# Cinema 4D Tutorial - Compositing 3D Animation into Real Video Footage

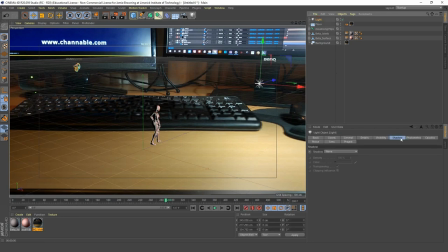(8:03)
So go into your light, go into your shadow tab, and we're going to go for shadow maps soft, because that's going to give us an effect closest to this shadow, which is being cast by our mouse, by the mouse which was actually in the video. So we're going to use this shadow as a reference.
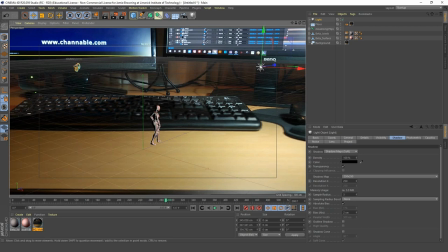(8:22)
We're going to try and match up our shadow as closely as possible to this shadow.
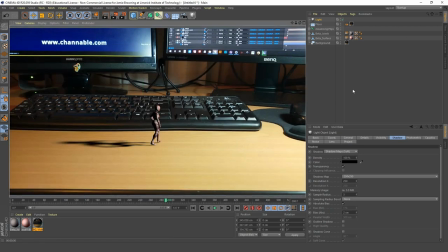(8:28)
So let's see what that looks like again. Okay, so that's looking pretty good. Now what I want to do is I want my shadow to point in this direction. And the reason for that is because when I recorded this video,
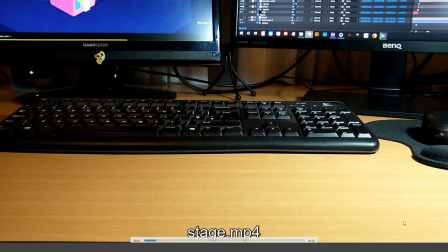(8:47)
I had a light sitting on my desk that was just at the front of the desk,
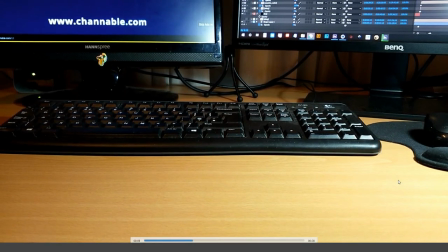(8:54)
and it was high up and it was pointing down. So if there was really a guy here, the shadow would be going in around this direction.
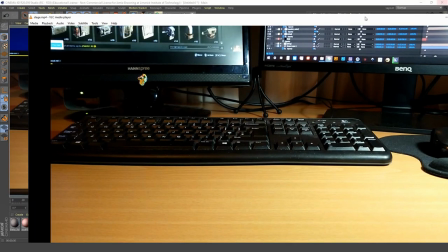(9:02)
So I'm just going to close that video now. And I am going to
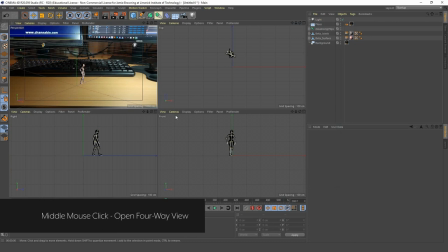(9:11)
middle mouse click in our perspective view, and I'm going to go to our top view and scroll out.
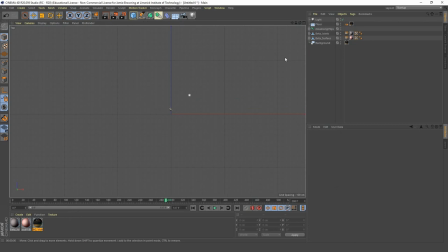(9:19)
Okay, so I'm just going to,
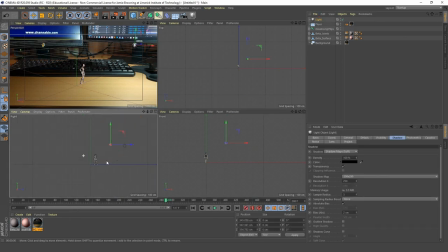(9:25)
what I want to do is I want to bring our light, let's open up our interactive render viewer so we can do this a lot quicker.
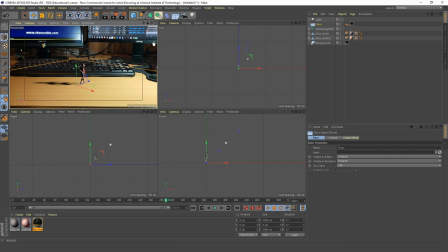(9:39)
Bring up the render quality just a little bit, and let's start moving our light around. Seeing, okay, so now our shadows change direction,
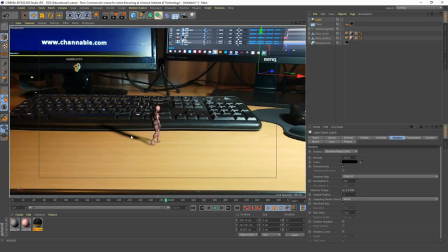(9:51)
And I am happy enough with the direction of that shadow, just the way it is. And I want to bring the light up just a little bit more to reduce the length of the shadow.
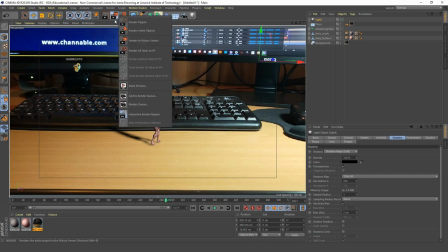(10:04)
Okay, that's looking pretty good. So I'm turn off my interactive render viewer, and I am going to render this. Now we want to increase the shadow map resolution, so that's going to look way better. We're going to bring it up to about 1500 by 1500. Let's render that again.
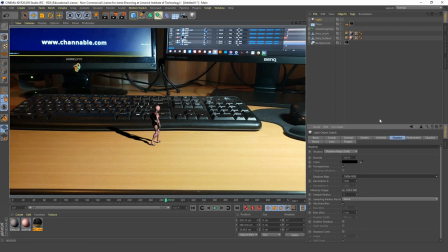(10:23)
As you can see, it's a lot crisper. Next, we want to basically add some reflection to our character's skin.
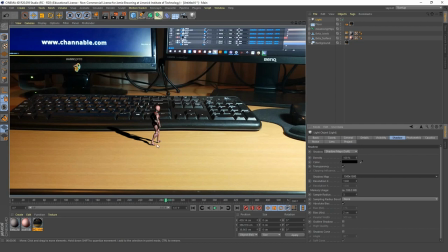(10:40)
And once we've done that, you're going to see that the table that he's dancing on is actually reflecting on his skin, and it's going to look even more realistic.
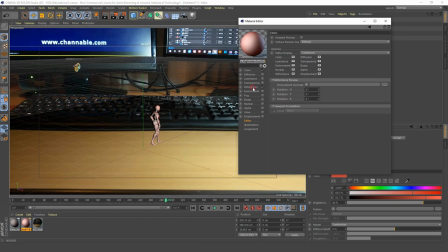(10:49)
So open up our character's skin material and go to reflectance, and we're going to add in a CGX,
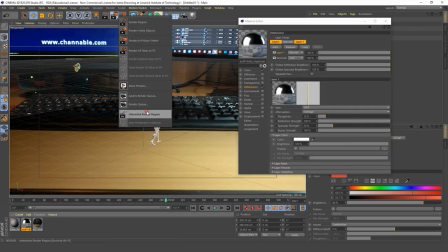(10:58)
and we're going to open up our interactive render viewer again to see what that looks like.
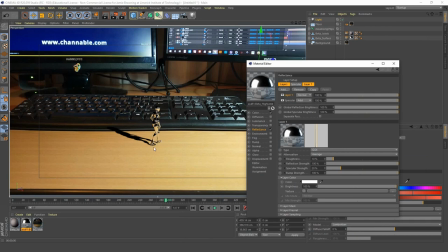(11:05)
Okay, so now you can see that the table is reflecting on his legs, and it's looking pretty cool.
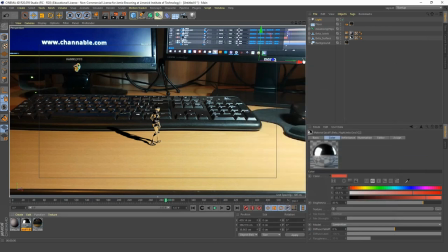(11:12)
Now, next we want, I'm just going to bring up the render quality here. We want to create another light, because you've got a light coming from the right. You're also going to have light coming from the left. It's going to be coming from somewhere.
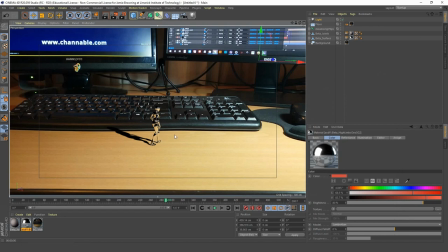(11:28)
If there's not already a light over here, it's going to be bouncing back. So we're going to create another light.
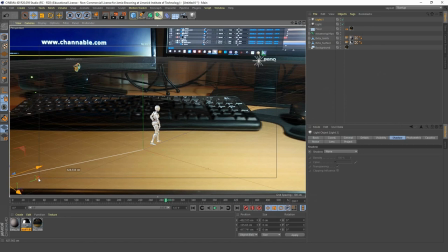(11:35)
And we're going to bring it over here. And that's already looking way better.
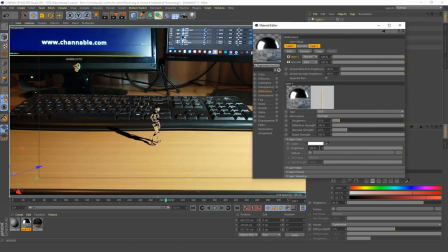(11:42)
I want to bring down the reflectance of our character. The brightness, I should say, in our reflectance channel. I'm going to bring it down to about 90. And also, I am going to create a sky.